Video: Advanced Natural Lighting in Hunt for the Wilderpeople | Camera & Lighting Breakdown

but in this case this is one of the times that you guys divert yeah i think i had five cameras at the peak it was like two or three days before we had five
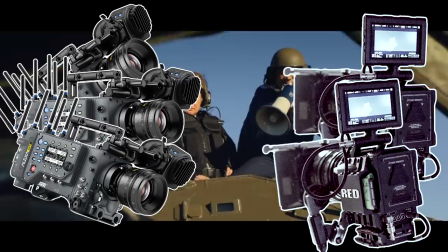[11:49]
cameras yeah we had three XTs and two red so we have one of those on a 12 to 1
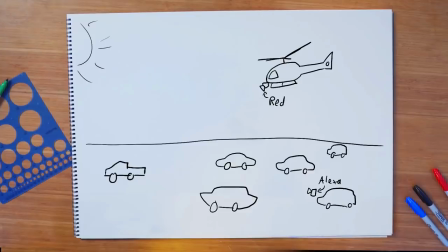[11:55]
in the chopper on a shot over doing all the aerial stuff and doing the chopper to chopper work there is I did another longer lens on the ground and then I had I think one other handheld mobile camera that could jump between vehicles because I wanted to get a lot of kind of like first-person type stuff you know like hands on stereo shooting past somebody in the foreground to something
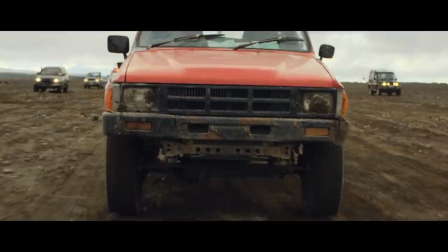[12:16]
else through the windshield that sort of stuff you know rear view mirror stuff i like all that kind of visceral observational stuff this was on a remote hand on the back of a tracking vehicle i did all that stuff and so that's
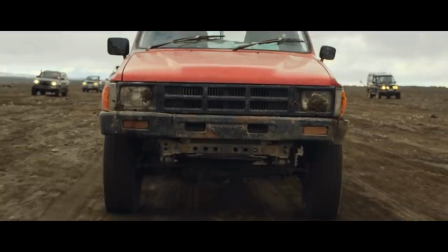[12:27]
a great that's this cool reveal we wanted to try and we kind of found that on the day we just kept bringing the vehicle closer and closer until it filled the
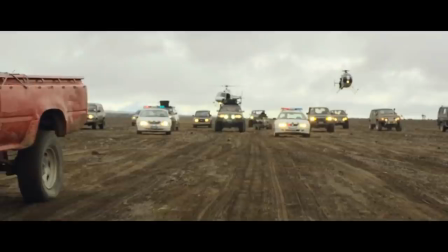[12:33]
frame and then got them to pull out so you could see the reveal on the scale of everybody else that's chasing behind it just get as much coverage because you know editorially it's going to be cut so quickly
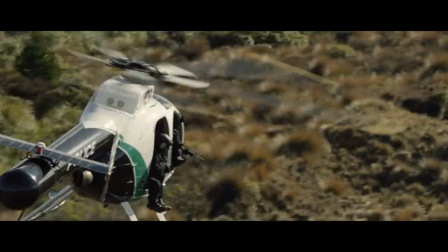[12:41]
that one of the things you really need is a variety you need a lot of different shots and to give it the energy to go with the music and to make it feel like it's frenetic and there's a lot of stuff going on you just need a lot of coverage for that kind of work to see the scale you need to see all these things in the one shot is to go wide where you can like if you go any wider it might feel like there's only a tiny bunch of cars and a huge big landscape but if you put them right to the edge of the frame there it feels like the whole landscape's full of vehicles even though that's probably where all the vehicles ended
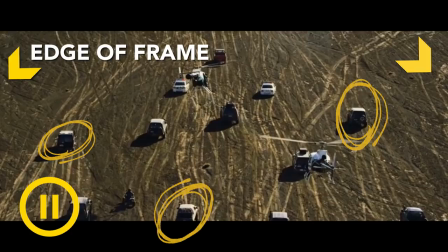[13:08]
yeah it feels as if there's way more cars that are being cropped out on the left and the right that's right yeah we just chose not to shoot them rather than we just couldn't afford to have anymore yeah no but that's the key for your indie giant scene is like you know use everything we can to maximize this and then also frame use the as much of an illusion as we can in filmmaking to make this even 100 yeah that's exactly right yeah the
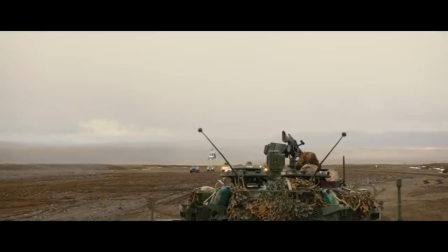[13:30]
big thing for me on a personal level is i wanted it to feel big i wanted it to feel a bit ridiculous in the scale in the sense
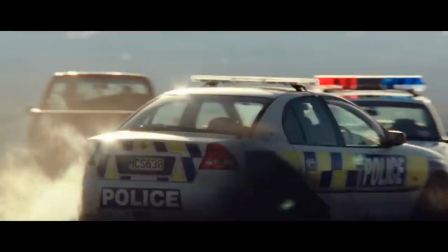[13:36]
that it's just been two people in the bush walking around talking and then it cuts to this like what film is this that we're watching all of a sudden. Like it just changes gear. Like it's like a handbrake turn. It just turns into this last Boy Scout action movie or something like that by the end of it. That's why I smile just looking at the frame. It's fun. Yeah. You talked a lot about finding the visual style as you went along in the project. How do you make sure that it stays consistent throughout the entire film? I guess a lot of the times the locations were quite similar.
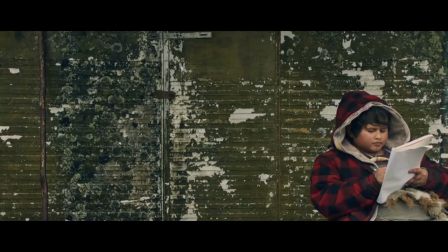[14:02]
Automatically, you're already going to places that from the get-go are reasonably alike.
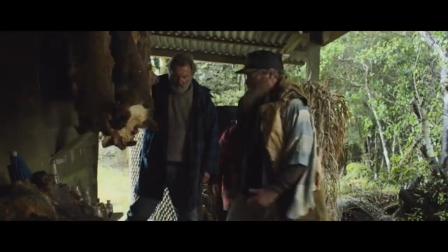[14:07]
We also weren't able to travel huge distances or do massive company moves just because it was a small film. and we couldn't afford to do it.
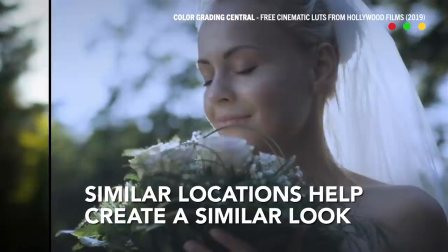[14:13]
There was a lot of that. I also try and use the least amount of lookup tables as I can when I'm working as well, just to try and not get too confused and caught up trying to treat each scene on its own merits and say, this is gonna have a blue look and this is gonna have a, you know, like I try and do that stuff with lighting or times of day or scheduling or location or production design rather than grading it too heavily.
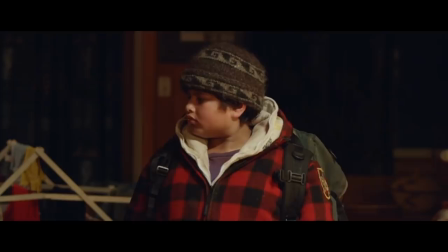[14:36]
It's great to have a concept of how you want this thing to feel,
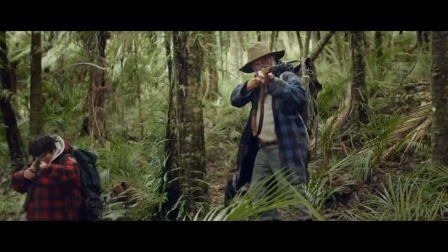[14:39]
but I think knowing what you can do on the day or what you can wait and do later on is really important as well.
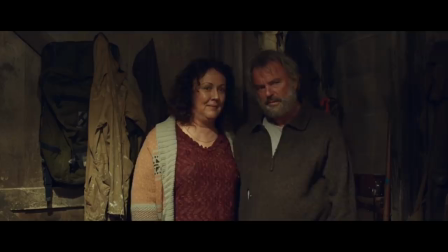[14:45]
I think that's really key. You don't get bogged down too much in technical components, if that makes sense. Like I said before, it's so subjective. There are so many different ways you can shoot anything. And the way that you do it is the right way for that particular project. I think it's completely justifiable within the means that you have and the resources that you do or don't have. Alrighty, there you go, guys. There's your episode with Lockie Mill on hunt for the wilder people and the cinematography behind independent filmmaking. and what to actually know if you're trying to work through difficult scenarios and how to actually capitalize on your biggest scenes. Now, if you want to see more works by Lockie, you can actually find them. We'll put his website in the link down below. Also, make sure to check out the podcast for which I sit down with Lockie and talk a little bit about how he went from being an independent
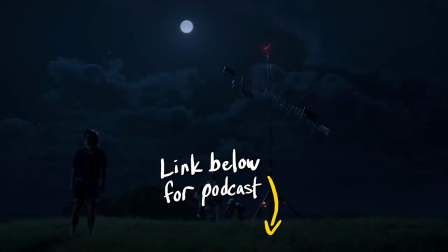[15:25]
cinematographer all the way from working and actually being the cinematographer behind shows such as Stranger Things. So, we'll put that link in the description down below as well. But, Indie Muggle, that's it for me. Hope you guys have an absolutely amazing day.
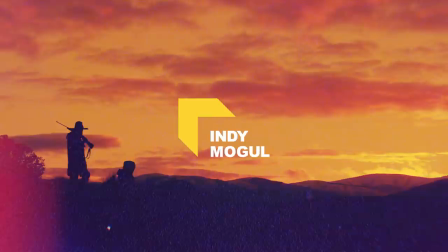[15:36]
And, of course, we'll catch you guys in the next one. Indie Muggle! That's 90% outside, mostly walking and talking.
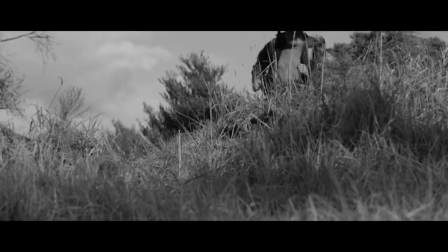[15:45]
And then you've got, you know, a minor and a gentleman in his 60s who's still incredibly upwardly mobile.